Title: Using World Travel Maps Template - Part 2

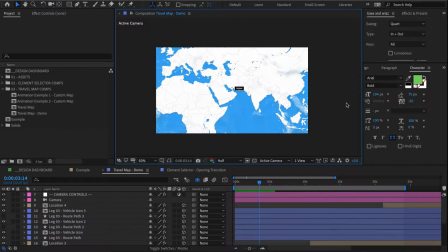2s
okay so welcome back to the second part of our world travel maps video tutorial so continuing on from where we left off in this video we're going to be looking at three more
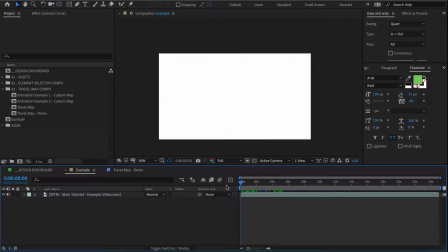12s
things to finish our map animation it's this opening transition
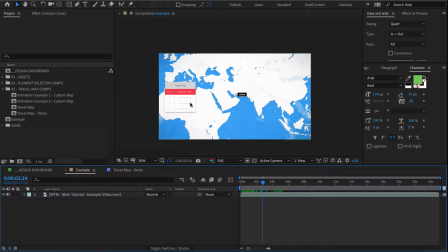18s
this custom UI element that gives us an itinerary of our trip and finally a couple of camera effects like this vignette that you see kind of over here so perhaps we can actually start
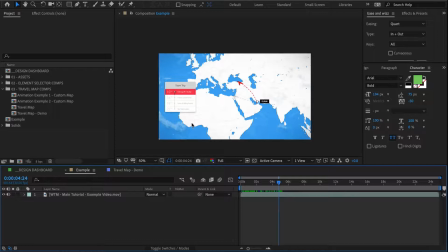32s
on that and take a look at the couple of camera effects for that I switch back to my demo comp and select my camera controls
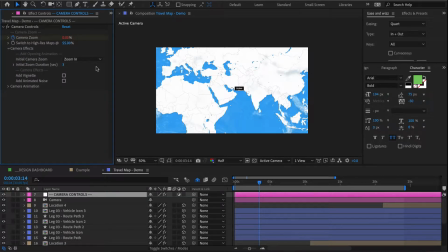42s
and over here we have some effects so if I scrub through this you will see that at the very beginning we have a slow camera motion where it zooms in on our map this can be a nice effect to add at the very start so your map doesn't just open up there sitting
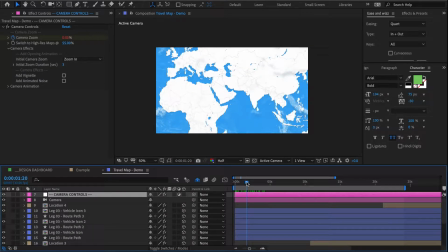59s
dead and so that's driven by this guy over here called the initial camera zoom. I can also switch it to zoom out and it will zoom out like that or I can switch it to none and naturally that will remove any camera motion from the opening of the shot.
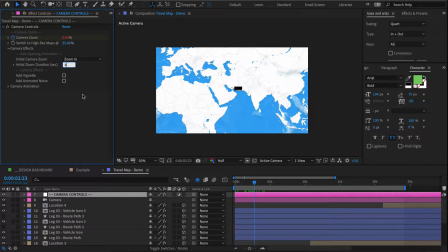79s
We can also change the duration of our transition to say 4 seconds to make it a little longer. We can add a vignette here where you can see the edges of the map get a little darker.
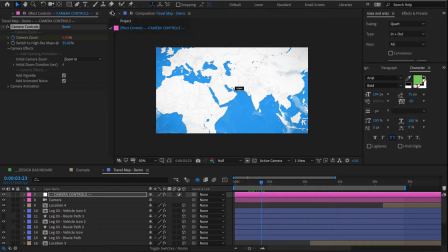94s
And I can also add some animated noise which is essentially this texture
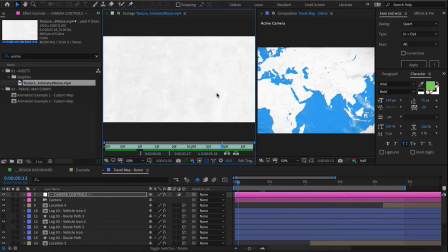103s
that gets overlaid over our map to give it some motion. it tends to work quite well with the watercolor or the paper cutout color themes
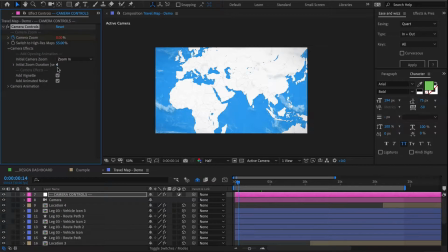116s
and so in our case I'm going to tick that off so next let's add an opening transition and see how that works so for that I go back to my dashboard
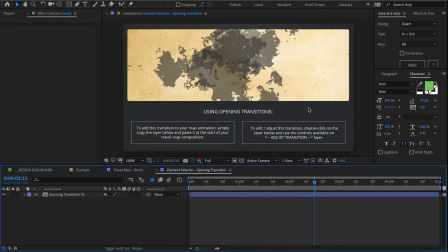127s
I open my opening transitions comp over here and in here we have some instructions on how to use it but since I know it already I'll just copy this layer
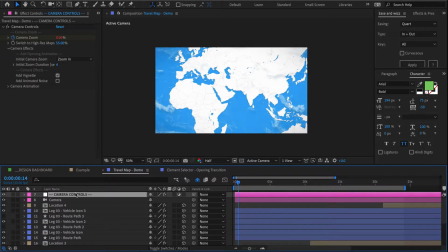138s
open my map comp and paste it back here at the very top
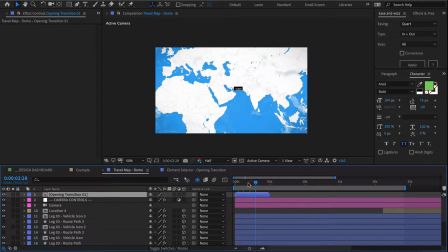144s
and as you can see there's our opening transition using a burn-in effect now to adjust that I want to go into my comp select this adjust transition layer
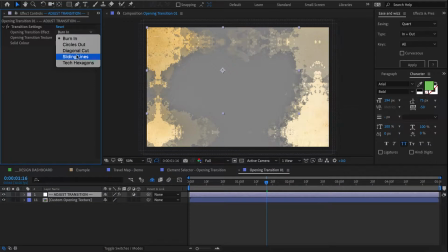159s
here change it from burn-in to sliding lines I'll change my texture to a solid color and then white is fine
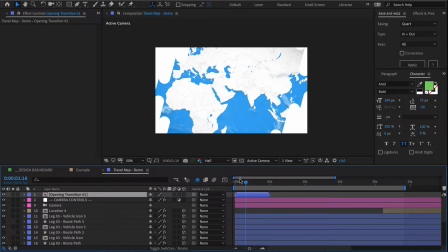172s
and here's my opening transition but it's actually a little hard to see so that's why if we take another look at our example you can
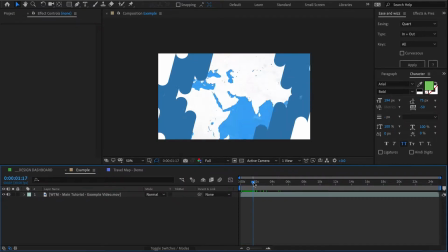186s
see that I created this double effect with a darker color so for that I duplicated
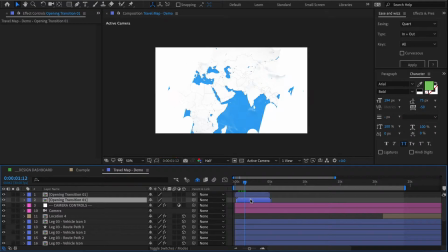193s
the opening transition I offset it by a couple of frames and and then I added a
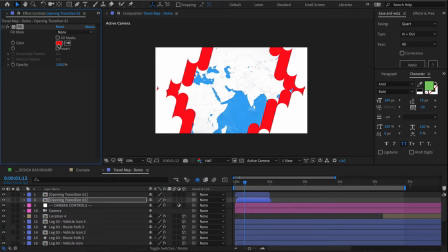201s
generate fill and set my color to blue sort of something like this.
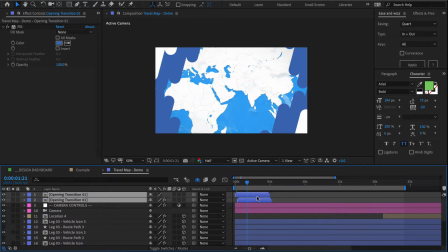213s
Okay I think I also might have sped this up by stretching it to 80 percent. So let's do a quick preview.
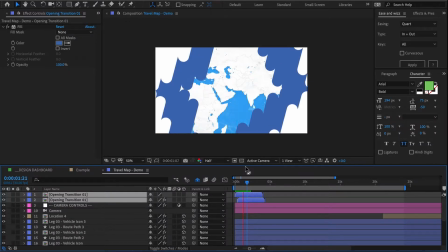226s
All right and that's a pretty cool opening transition that we just added to our map okay so now the last thing we
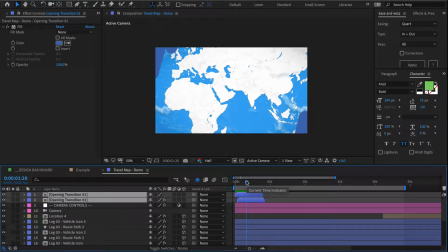234s
need to do here is create that trip itinerary for that once again we go back to our dashboard